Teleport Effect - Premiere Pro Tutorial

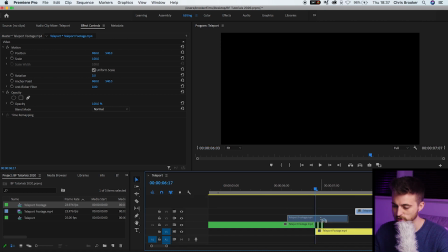[4:05]
So I disappear here and the flashing should take place at the same point in time.
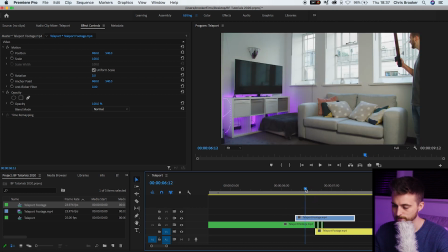[4:11]
So around there. Cool. So from here, what we're going to do is we're going to zoom out just a little bit.
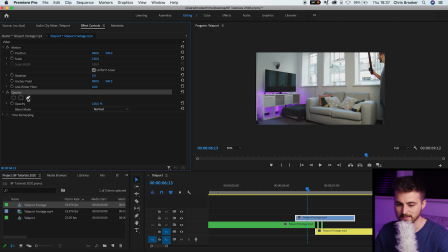[4:19]
We'll go into opacity, select the pen tool or the free draw Bezier. And we're just going to draw a mask around that right side of the frame,
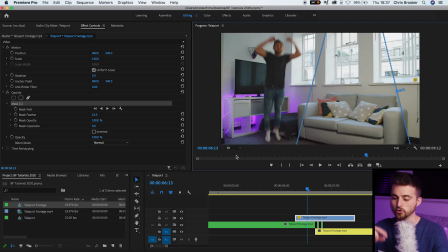[4:28]
making sure I'm masked out and also making sure that this doesn't overlap this jumping footage here. Now you just want to make sure that flashing is in time. So we're just going to nudge that over. And then as you can see, when this footage comes in, you can see this small shadow appear here.
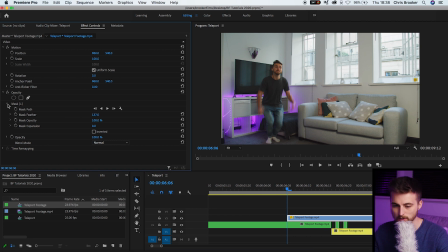[4:44]
So we're just going to add some feathering to this mask. So we'll go over to mask 1, mask feather, and increase the feathering. Of course, though, by doing that, we can now see this light start to appear. So we're just going to create a point and hide that.
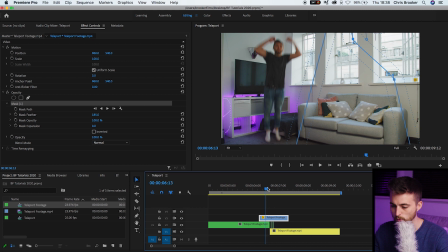[5:03]
Then we'll go to the point where the light flashes. We'll go back one frame, create a brand new keyframe on opacity at 100%. We'll go to the end of that flash. We'll create another keyframe at 100%. We'll pull the cursor back to the beginning of that clip and pull the opacity down to 0%.
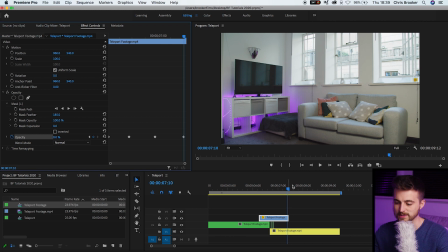[5:20]
Then we'll go to the end of that clip and pull that down to 0%. So we've got this fading in and then fading back out. So you can see we've got this small flash appear and we're getting a little bit of shadow cast onto the wall, and that's just basically helping to add some realism to this effect.
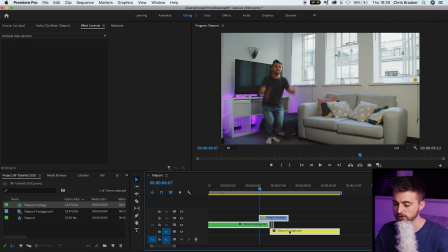[5:35]
Now from here, what we're gonna do is we're going to select all of that footage, we'll right click and select nest and okay. So that's nested all of that footage into one clip. Now from here, we're just going to add a flash at the point of the transition.
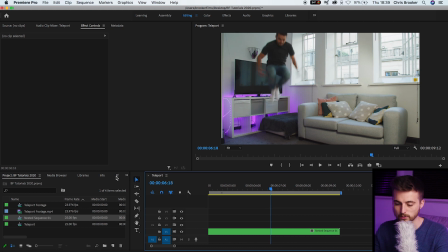[5:52]
So as I do my first flicker, we'll go into effects, search for levels. We'll drop levels onto that nested sequence.
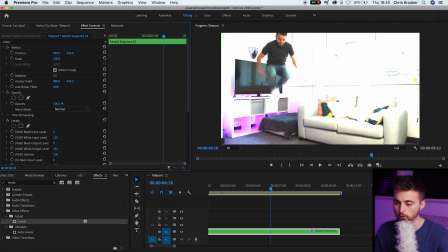[6:00]
And at that point, we want to pull our white input level all the way down to around 100. And we'll create a brand new keyframe on the stopwatch icon. Then we'll go to the left three frames, 1, 2, 3, pull that all the way back up to 255.
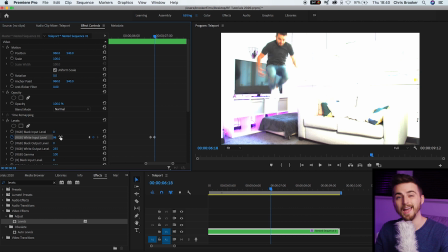[6:16]
And we'll go back to that second keyframe. And then we'll go to the right by 5 keyframes.
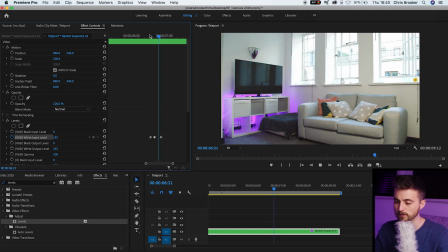[6:23]
And we'll pull that to 255. So you can see we've got this flash.
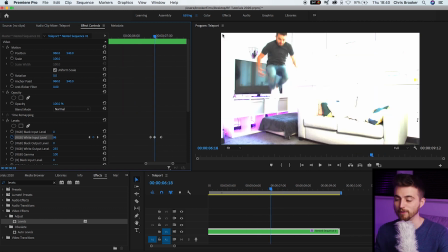[6:31]
Now from here, we're going to create a mask around that flash. The flash wouldn't come from the outside. The flash would come from myself because I'm teleporting away. So I'm going to create a mask around myself. So I'm going to pull out to 50%.
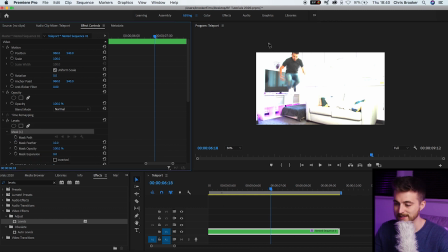[6:45]
We'll go to levels, select the free draw bezier or the pencil, and we'll draw a mask around myself.
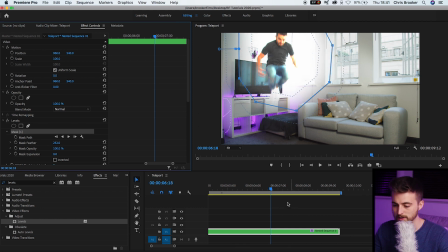[6:53]
Now we'll pull the mask feathering all the way up to around 200%, and that's a lot better. Of course though, this would spill light onto the walls around. So what we're gonna do is we're going to copy levels.
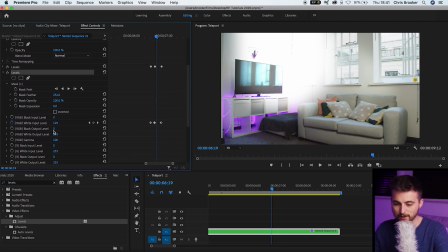[7:07]
So we'll go Command C, Command V. And on the second set of levels, we'll go into mask one and we'll change the mask positioning.
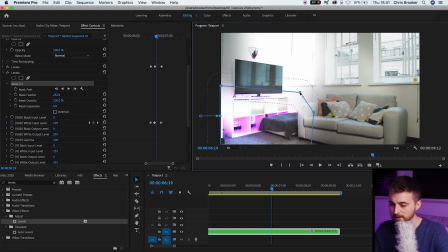[7:17]
And we'll basically affect all of the furniture and all of the walls around.
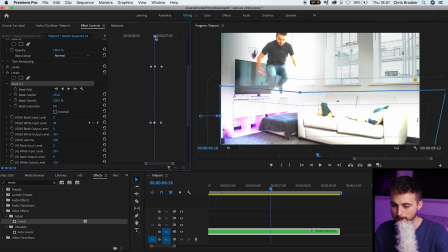[7:22]
So we'll select the bottom half of this frame. We'll go to that middle keyframe and we'll pull this up to around 200%.
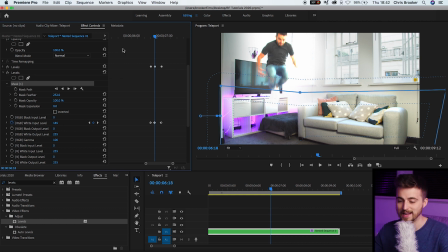[7:30]
It wouldn't be as intense as the actual transition, the actual teleportation, so it doesn't need to be as high.
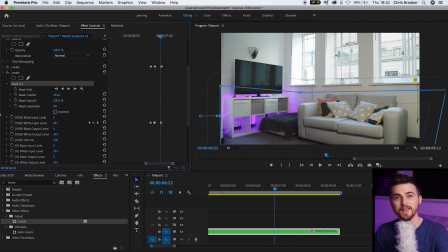[7:37]
There you go. That looks really cool. Now from here, I'm just going to add some strobe lighting into the mix as well.
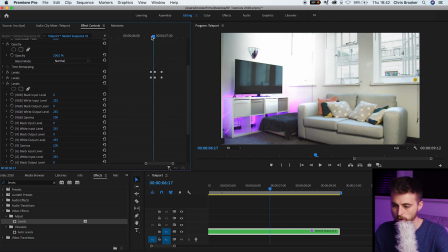[7:44]
So we'll drop levels onto the footage. We'll go just a little bit before where that happens.
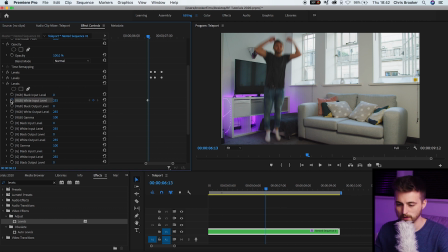[7:50]
We'll create a brand new keyframe on white input level on levels. Go one frame to the right, pull this down to 170.
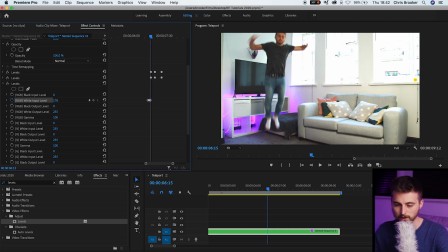[7:57]
We'll go to the right one frame and back up to 255.
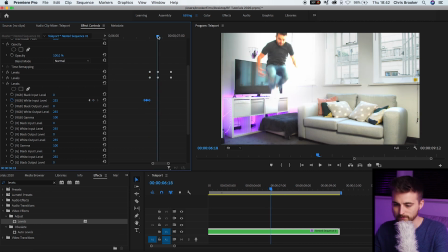[8:01]
Then we'll copy all of those keyframes and we'll paste them over to the right a few times.
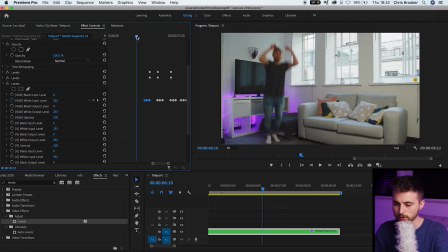[8:07]
So we're creating this strobe light effect. Now from here, we'll zoom out just a touch.